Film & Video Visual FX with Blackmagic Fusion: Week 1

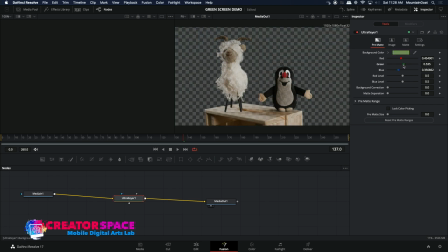24:39 what I can do to help improve that. So we're going to look at some of the settings here, and look at the spill suppression, if we can fix that a little bit. And red cyan.
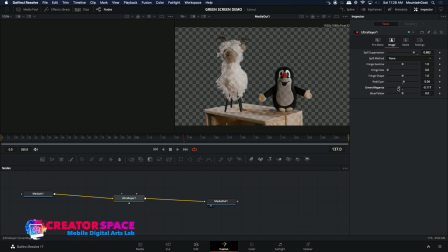24:58 And we want to try to make that as opaque as possible. So we're going to look at the matte here. Let's look at, okay, so the gamma is helping a little bit more. And we're going to play around. So you basically just need to play around with these a little bit. So just thresholds. What are we doing to try to get rid of any of that kind of suppression there? So let's do like a Gaussian. Look at our image here, spill suppression. Okay, well done. So spill suppression helps get rid of a little bit of the green kind of overlay.
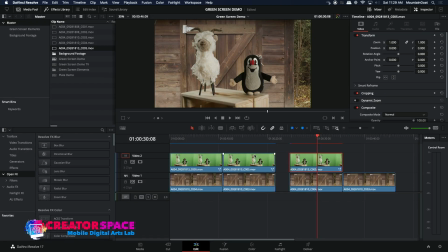25:49 So here you go. Now we've done a decent job. Look at that. So we've got the green away, and we now have our characters in the front of this background, and that's as fast as that can be.
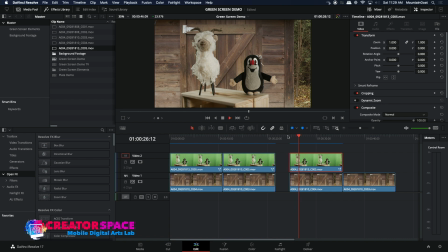26:07 And we'll play it back. And that looks pretty nice. Right, so that's the sharp one. And now what I'm going to do is, here's the great thing. So I'm going to just copy and paste this whole clip, put it right on top here. And now you can see the difference between the in focus and the out of focus background.
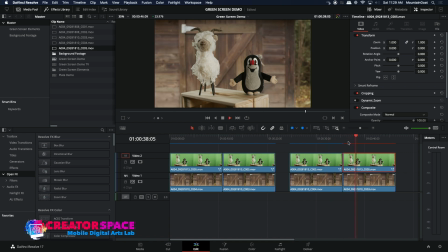26:26 And again, I like that out of focus background. It looks more like a shallow depth of field, and it's natural. How do you succeed in these kinds of green screen shots is if you're doing your own. So I shot these myself. I shot a background, I shot the characters, but the characters are standing on a wooden crate. So that wooden crate seems like it's kind of something that could be part of that background. So you want to try to work with this kind of compositing, is that your elements that you're shooting on green screen plus the background should be cohesive, and they should work together so that it looks natural and it's part of it. Lighting is part of it too,
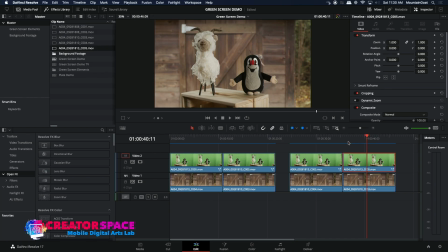27:08 so you can see there's lighting from the side of the characters to the woodshed as well. So it looks relatively natural, like it belongs, and it's not weird looking.
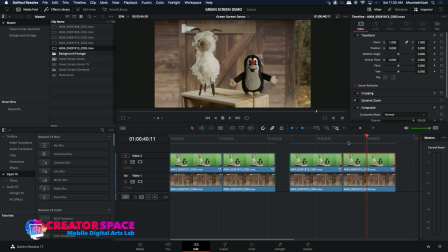27:23 So all of that's really, really key. How do you make it look cohesive, natural, and part of the image? So now what I've done too is, if you don't want to shoot things, you can find tons of things online. There's a lot of different green screen elements and things.
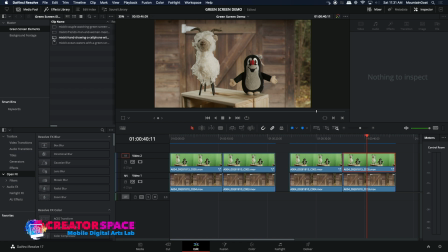27:38 So I've grabbed some things such as this shot here.
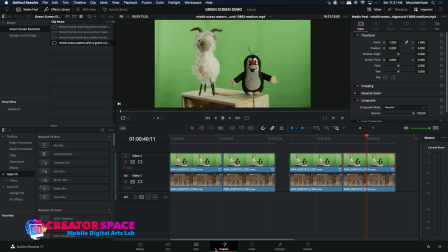27:49 Oops, we're kind of stuck here now. Let me just get out of this. I just got to get my hard drive to wake up again here.
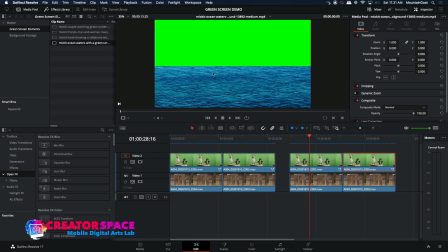28:05 There we go. Okay, so this is a green screen pre-made for you that I just, it's a free like sample, and then you can purchase like a larger resolution. So you can get these kinds of sampling footages to then work with. Here's a green screen on a phone, right?
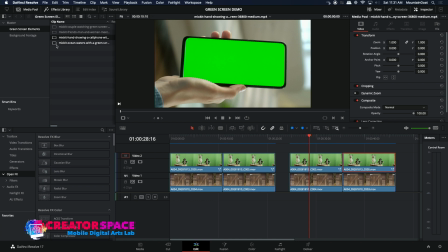28:23 So if you don't have the, if you don't have a camera, or you don't want to have to shoot things, you can get these kinds of samples.
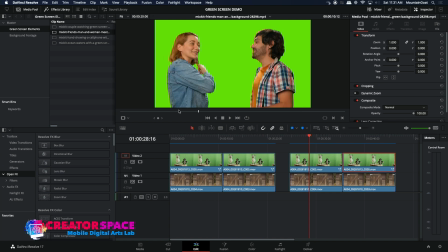28:30 This is a man and woman meet on a green screen. So we're going to look at how we can composite some of these things together.